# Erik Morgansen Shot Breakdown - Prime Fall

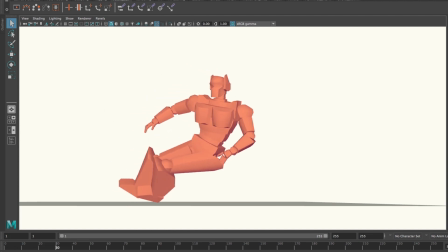497s
We've got the 6 axes of movement, 3 of translation, and 3 of rotation. And I want to make sure that I'm considering all those things, but almost always there's a dominant one.
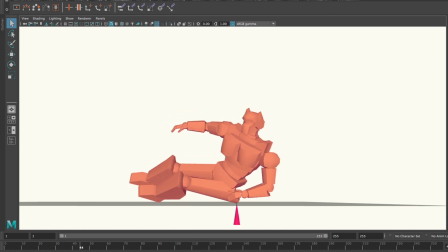507s
And in this case, for what I'm doing, the dominant one is this rotation that's taking us counterclockwise here, like this.
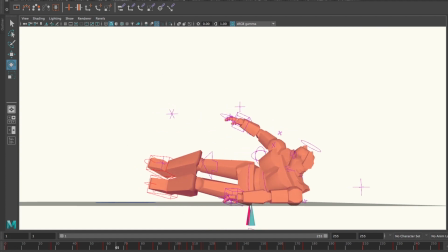525s
And then after the contact point happens, then it's going to rotate the opposite way here,
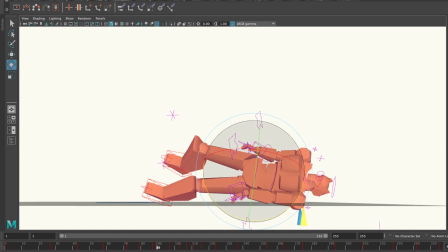532s
and I'm going to invert it to get the change in line of action of the spine.
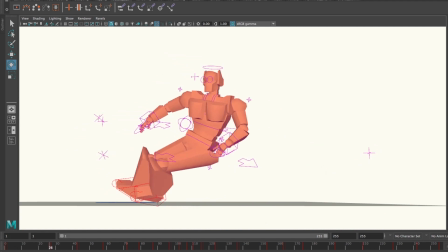537s
I'm going to get my reversal. So this is the major axis of rotation, is around this way.
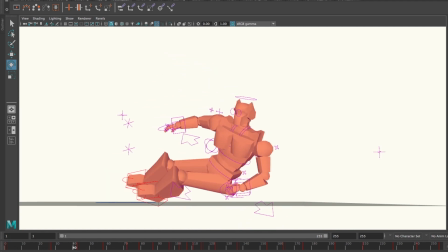542s
So I'm going to treat that one first and make sure that that one looks good.
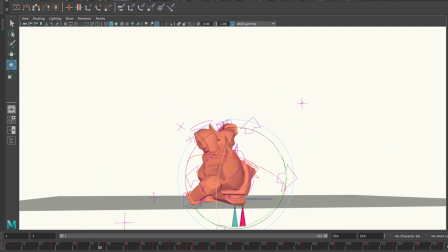544s
And then the next one I want to consider is this axis that goes along the length of the spine,
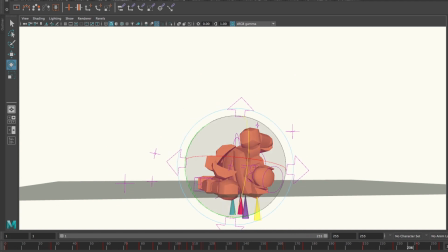552s
because what I need to have happen at the end of the shot is to end up here where my character is staged in a way where we can still see his face,
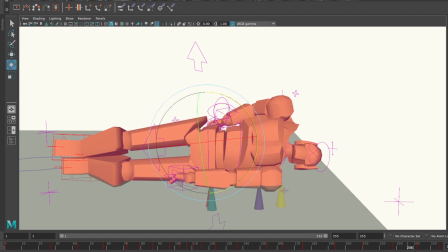560s
and we can see him pointed and open to the camera, and we can see the actor that's down below in the screen.
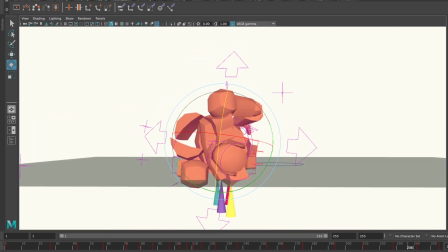565s
So I knew I need to end up roughly here. So I don't want to end up with the character on his back. I need him to be rolled over this way.
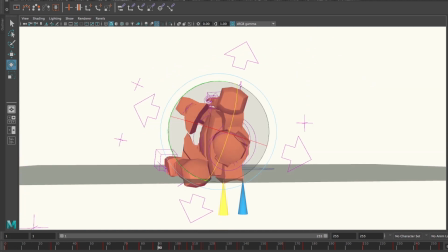571s
So I want to have him land flat like this, and then roll back at the end towards camera.
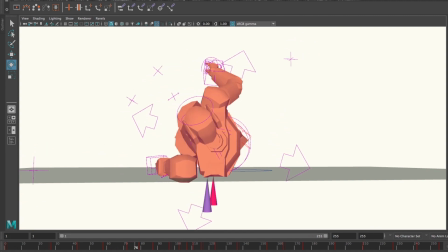579s
But again, trying to create a dynamic motion, I want to have a reversal there as well. So what I'm going to have happen is him roll away like this. He's going to roll back this direction a little bit, and then here forward this way again.
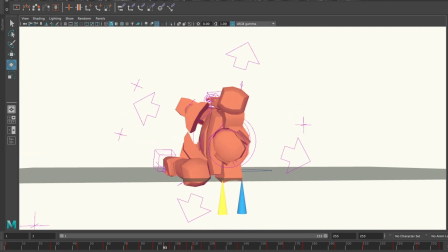594s
So I've got that rotational axis there. And then the third one is going to be this pivot that happens along this way, where he's going to kind of rotate away from the camera, but I don't want him to do that too much because I don't want him to be too foreshortened to the camera at the end.
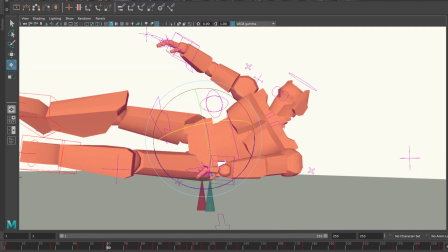608s
So those are my axes of rotation on the hips. And then my translational motion is going to just be falling
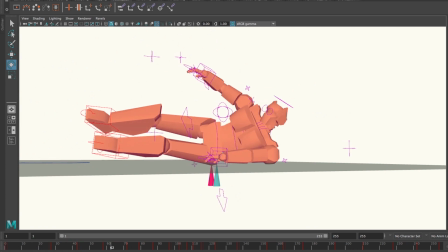616s
down and then a bounce up and down and up and down.
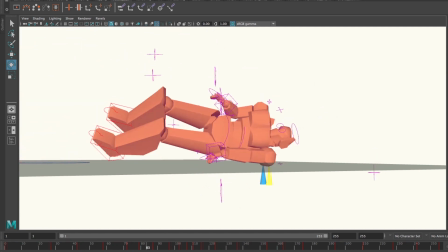621s
And then a little bit of a bounce in here like that. And that's by far the major one.
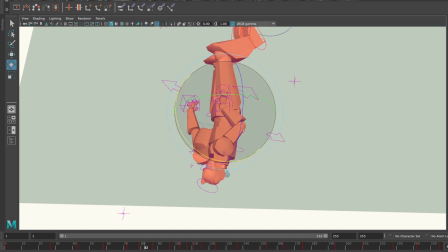628s
There's a little bit of movement forward and back, but not much because I'm going to be locked to this space where the hip is impacted with the ground. And then forward and back a little bit there because
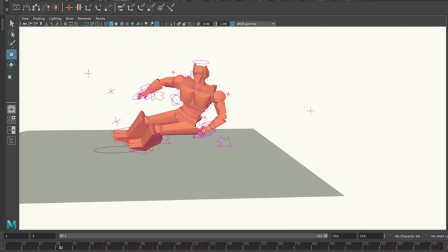642s
the action of the character falling from screen left to right is going to create a little bit of dynamic motion in that direction. So he's going to slide a little bit, but mostly he's going to get stuck on the ground though because it's heavy, kind of muddy ground, and he's just going to get stuck.
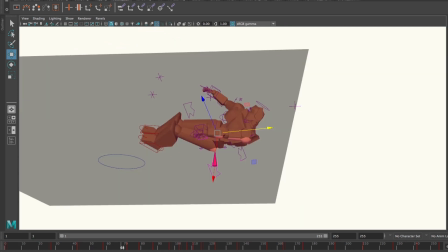657s
So those are the main things I need to consider with the hip, and then the chest is going to follow behind that.
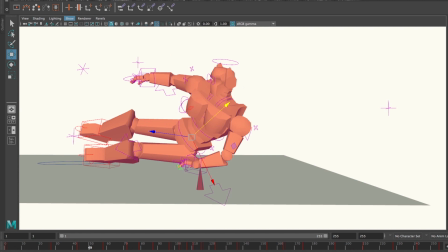664s
So I've got my contacts that happen here with the ground, and you can see them with these cones that I've got indicated on the ground there.
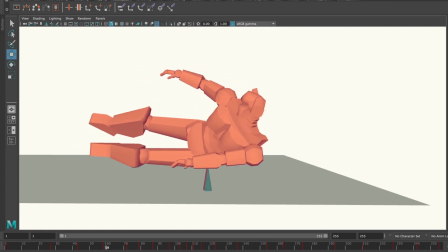672s
That's going to be the first thing, and now I've got my reversal,
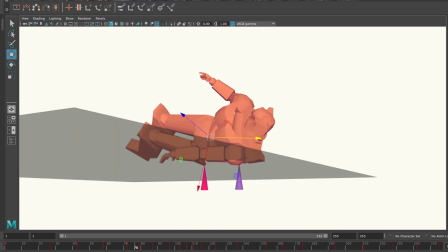674s
and now the chest and the rib cage start to take some of that weight in that reversal, and then the top of the shoulder. And the chest again, and then we reverse again, and now the hip is making contact down here,
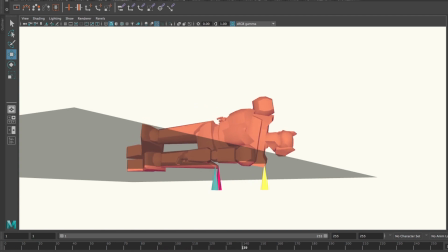689s
and then a little bit of reversal, and then now reverse again, hip again, chest again.
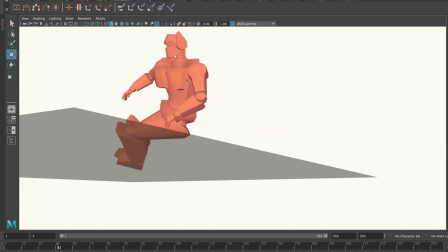696s
So we're just doing a back and forth between hip and chest, and that's how that bounce is happening, and that's helping me to create a reversal in the spine.
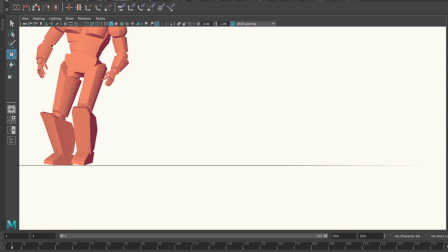705s
And then from there I'm going to deal with the extremities of the body. So I'm going to start with this arm that makes contact with the ground first.
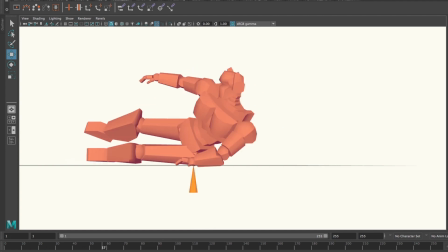713s
And again, I'm indicating the contact points with these cones. I'm going to start with the elbow, the wrist, and then elbow.
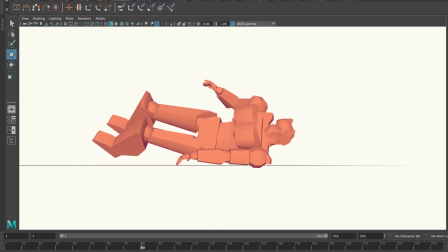721s
That's going to slide out. Now I've got elbow and shoulder. The whole thing lifts up, shoulder, elbow, wrist.
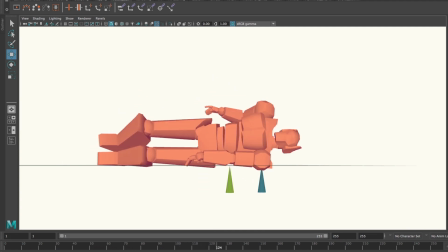728s
So I'm going to reverse it. So it becomes kind of like a whipping action through the arm. And then I'm going to let it just kind of die and hang on the ground here at this point. Make a couple of little contacts as the body bounces. But I'm going to treat it as though the body has put all its weight on this arm and it's kind of pinned underneath.
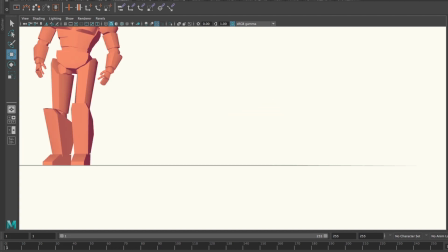743s
And then from there I'm going to deal with the legs.
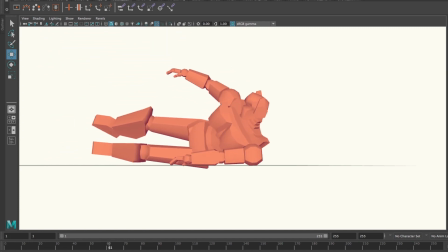745s
So the next most important part, they have more weight than the arms. I want to do this arm first that makes contact with the ground. But now let's get into the legs.
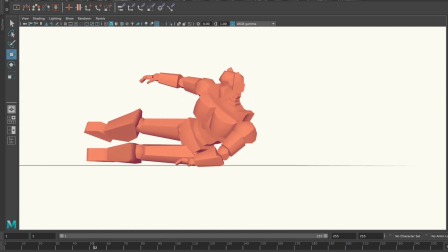753s
So this moment here where the knee touches is going to be driven by the contact with the hips.
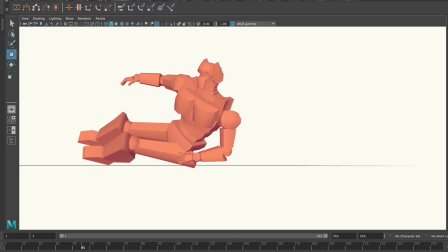760s
I want it to follow slightly behind, and then I want it to feel dynamic enough so that it feels like the hip motion landing against the ground is causing a whipping action that pulls the knee down.
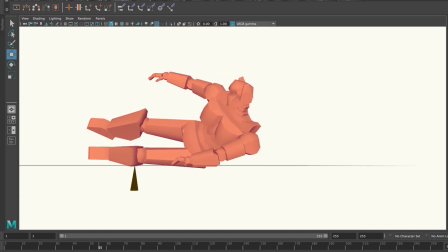770s
So that starts the timing of this leg, and then I'm going to have everything else just based on that timing of when the knee comes down.
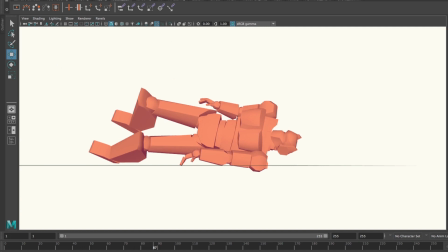775s
I'm going to do a reversal here where the knee comes back up, then I'm going to have the heel come down, then the knee,
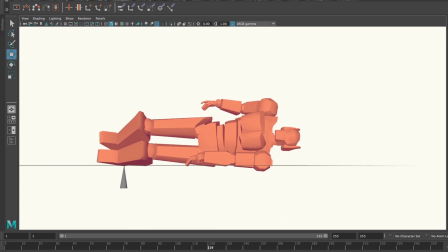782s
then the toe, and I'm going to do a similar kind of whipping action that I did with the arm there,
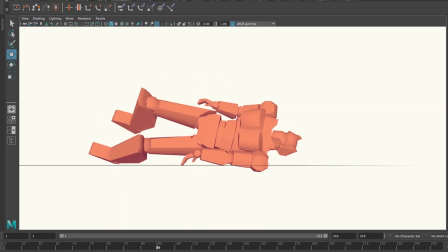787s
where it just reverberates through knee, ankle, toe, knee, ankle, toe.
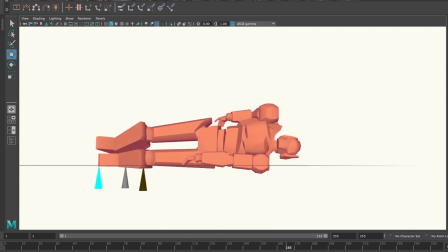795s
Knee, ankle, toe. Same way. And I'm going to time that to correspond with the bouncing that's in the body and be behind it a bit,
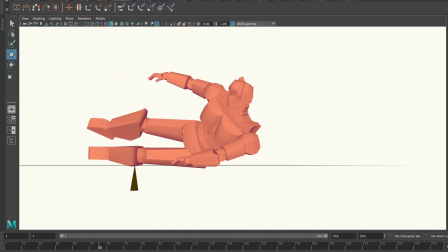804s
so it feels like it's keeping with the feeling that the hip drove that action and it doesn't ever quite catch up.
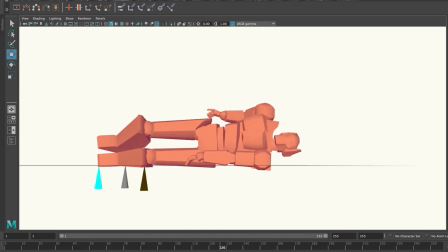810s
It's not quite as heavy as the body, and it's going to feel like it's a little bit behind.
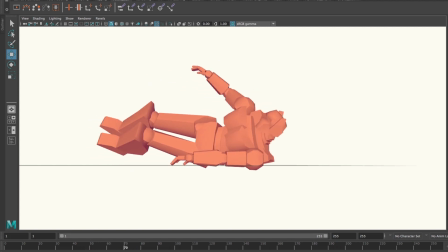814s
And then the other leg is going to be driven, the upper leg is going to be driven by its contact.
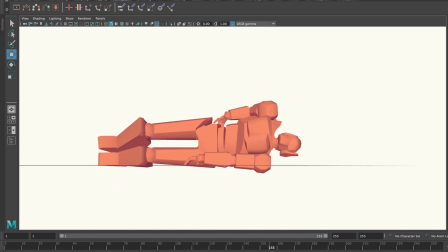819s
Heel first, then toe, then heel and toe. The knee never makes contact. It just shakes up and down relative to those two and has some bounce in it as well.
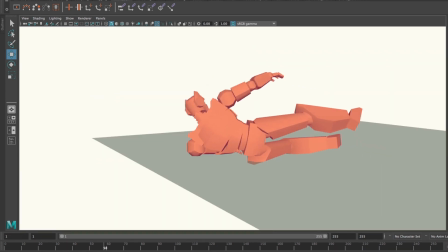832s
And then I have the opposite arm, and this one I'm just having it bounce against the side of the body here. So it makes contact there, bounces. The elbow is going to drag behind a bit, bounce, bounce, and it continues until its motion starts to dissipate.
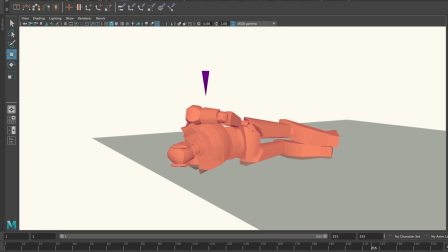849s
In a similar way, but it's following behind the chest and just making a contact point here with the side of the body.
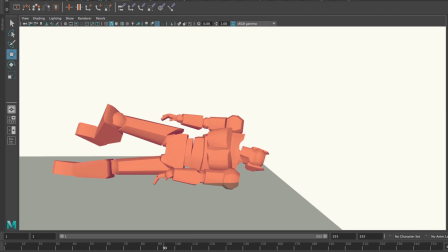858s
One more thing that I should mention is the head of the character. I didn't talk about that when we did the spine because it doesn't make contact with the ground, and this is also a special case because this character has been knocked unconscious. I want the head to drag a lot more than it might if this character was alert and trying not to fall down or trying to hold himself up.
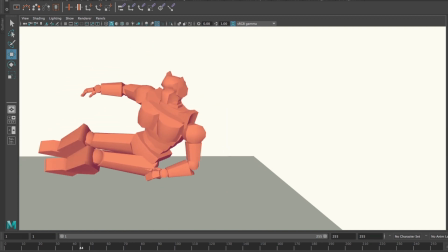875s
So I let the head drag pretty dramatically in through here and then do a strong reversal there.
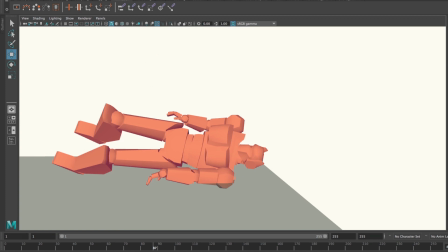882s
And so it has the same 6 axes of motion that the hip does. I'm going to have it translate up and down, forward and back, and then it's also going to rotate on all 3 axes as well. And I want it to drag a little bit more and hang more at the end so it feels like my character's either drowsy or disoriented or something like that. Doing a shot like this, it's really easy to get overwhelmed by the complexity of all the places where the character needs to contact with the ground. And it can become tempting just to do something simple and avoid all of those things. But ultimately what you often end up with is something that looks overly simplistic. So you can get the best of both worlds by being really clear about your planning, make sure you know where the character needs to be staged to the camera, thinking about the spine first and the major masses of the body, and then working your way down the chain from there and making sure that contact points with the ground or with the body, those things get planned out properly and they're driven by the force of the action of the character hitting the ground and then those things reverberating through the body. And if you do that stuff, then you get a shot that looks nice and complex, but it's manageable. That's my shot breakdown. Thanks for watching.